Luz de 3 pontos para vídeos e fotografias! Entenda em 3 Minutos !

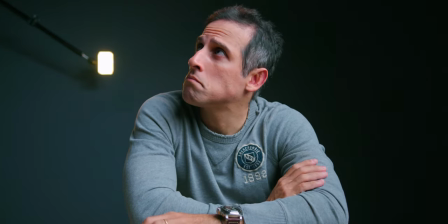6s
Olá senhoras e senhores, como vai?
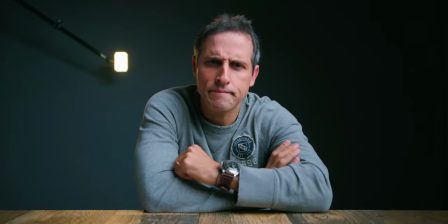11s
Hoje a ideia desse vídeo é mostrar para vocês como que foi feita a
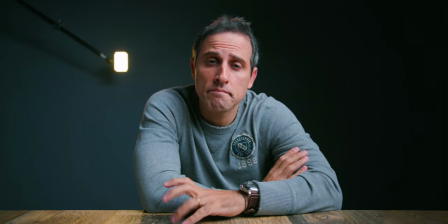15s
iluminação desse vídeo do Thiago através da chamada iluminação de três pontos,
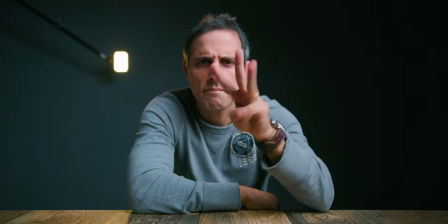21s
usando basicamente e obviamente três fontes de luz em diferentes lugares com diferentes funções iluminando o sujeito,
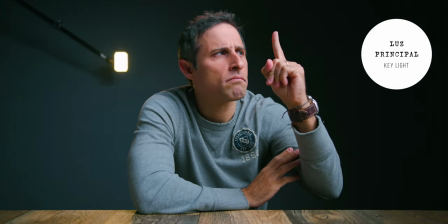30s
no caso o Tiago. A primeira delas, a principal, é chamada de Key Light, ou luz principal.
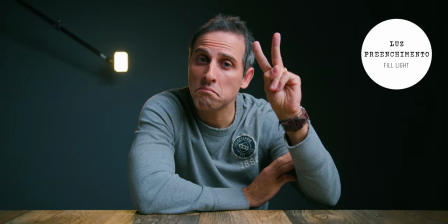37s
A segunda é chamada de Fill Light, ou luz de preenchimento.
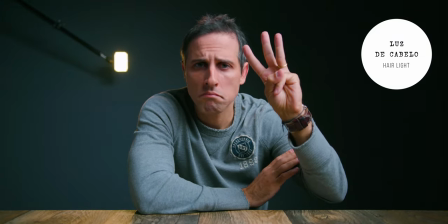41s
E a terceira é chamada de Back Light, que no caso utilizamos aqui como Hair Light, ou luz de cabelo.
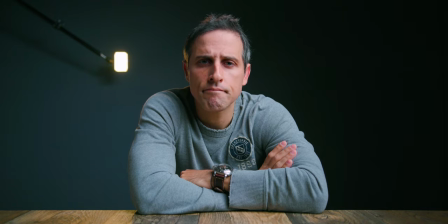48s
Para que fique claro o que cada uma dessas fontes de luz está causando de efeito no sujeito, que no caso é o Tiago, vamos ligar uma por vez. Começamos com a Hair Light, ou poderia ser Back Light, é a luz responsável por iluminar o cabelo do Tiago, e utilizamos um LED pequenino com temperatura de cor de 3000K quente para essa função. Para essa fonte de luz, utilizamos baixa intensidade apenas para causar um efeito suave de iluminação local, separando a parte do cabelo escuro, se é que ele ainda tem cabelo escuro, do fundo, do background, que é a parede. Essa fonte de luz está a mais ou menos 1 metro da cabeça do Tiago, vinda da parte de trás, apontando para o cabelo dele e não está aparecendo no frame. Ela está acima do que é captado pela câmera e não aparece na imagem.
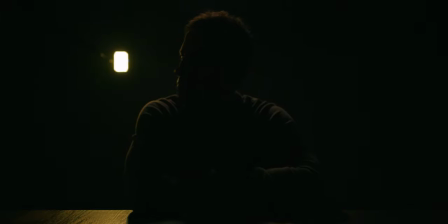96s
A segunda fonte de luz é a Feel Light, ou luz de preenchimento. Essa fonte de luz é responsável por dar maior tridimensionalidade no rosto do Tiago perante a cena. e ela preenche espaços onde existirá sombras quando a luz principal for ligada.
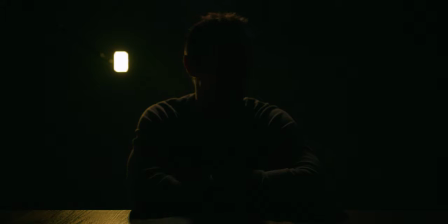112s
Também foi utilizado um pequeno LED dimerizável com baixa intensidade e temperatura de cor de 3000K, quente para essa função.
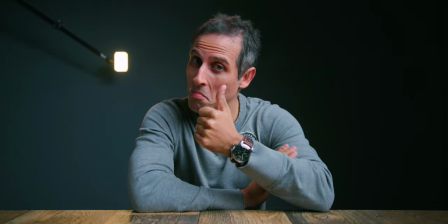120s
A terceira fonte de luz é a luz principal ou Key Light e como o próprio nome diz, ela é responsável por iluminar o Tiago como um todo.
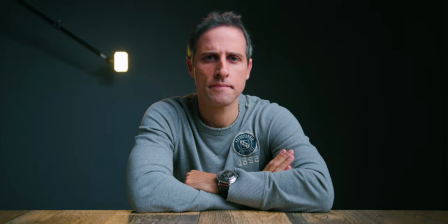128s
Ela é mais forte, mais intensa, suave e de melhor qualidade.
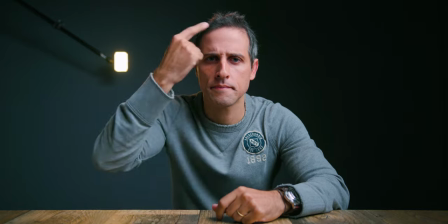132s
Ela chega de forma intensa e suave no lado esquerdo do rosto dele e conserta a sombra do lado direito do seu rosto.
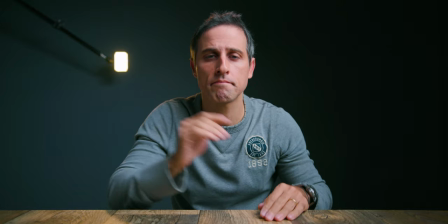138s
Isso causa o efeito desejado de tridimensionalidade no rosto devido ao posicionamento dessa fonte de luz,
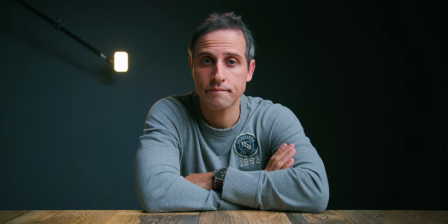145s
que está a 45 graus do seu lado esquerdo, direito para quem assiste esse vídeo.
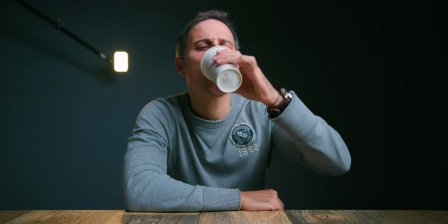150s
Essas três fontes de luz combinadas geram o efeito desejado de tridimensionalidade no Tiago como um todo, separando ele do background,
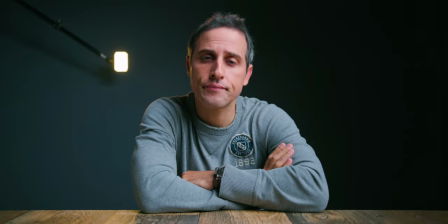158s
do fudo, e deixando o resultado final mais agradável e com maior qualidade para os espectadores que o assistem.
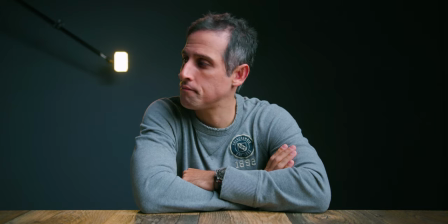166s
Esse conceito de iluminação de três pontos é muito famoso na cinematografia e na fotografia,
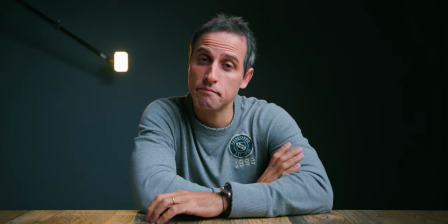171s
para iluminar pessoas e objetos e muito utilizados nos dias de hoje.
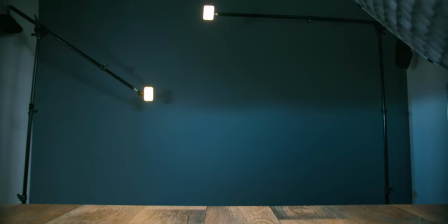177s
Os equipamentos utilizados aqui nessa demonstração foram,
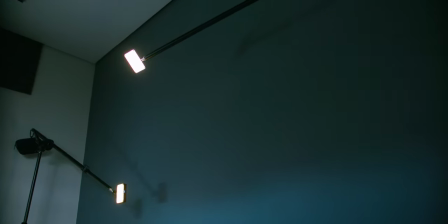181s
como o backlight ou hair light, foi utilizado um pequeno LED da marca Soccane modelo X21,
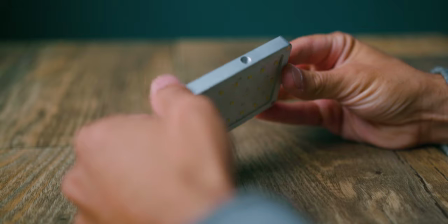186s
totalmente dimerizável, de 1 a 100%, e foi colocado com 50% de tensidade e a superfície difusora laranja,
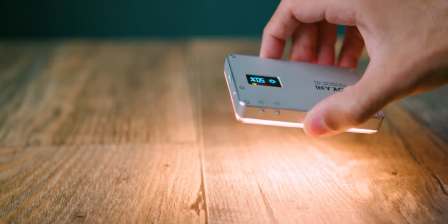193s
para atingir a temperatura de 3.000K desejada. Como o fio Lite, foi usado uma luminária da Aputure ALMX com apenas 25% da intensidade a uma
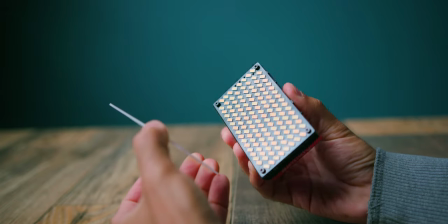205s
distância de uns 80cm do Tiago apontando para frente e com a temperatura de cor de também 3.000K.
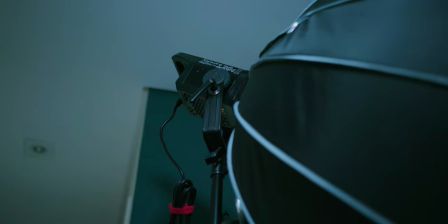212s
Como o Key Light ou luz principal,
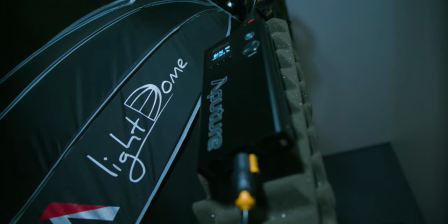214s
foi utilizado uma Aputure 120D com 80% de intensidade de sua força e o gigante Light Dome,
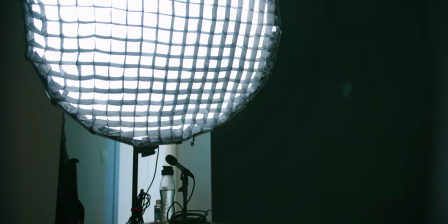221s
que é o softbox com duas camadas de suavização mais a grelha,
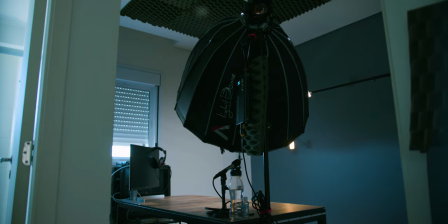225s
responsável por manter a iluminação mais focada no Tiago sem que tenha tanto vazamento para o fundo,
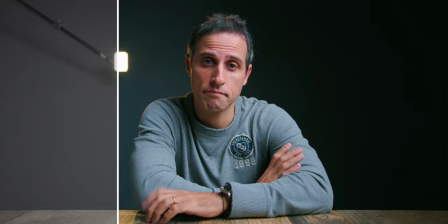232s
mantendo mais escuro como ele desejava. Dessa forma, ele pôde filmar da forma maximizada em RAW, que é um perfil flat,
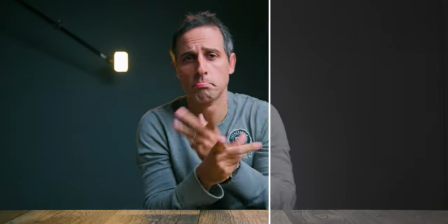241s
e aplicar sua grade de cor finalizando sua imagem final e terminando seu trabalho.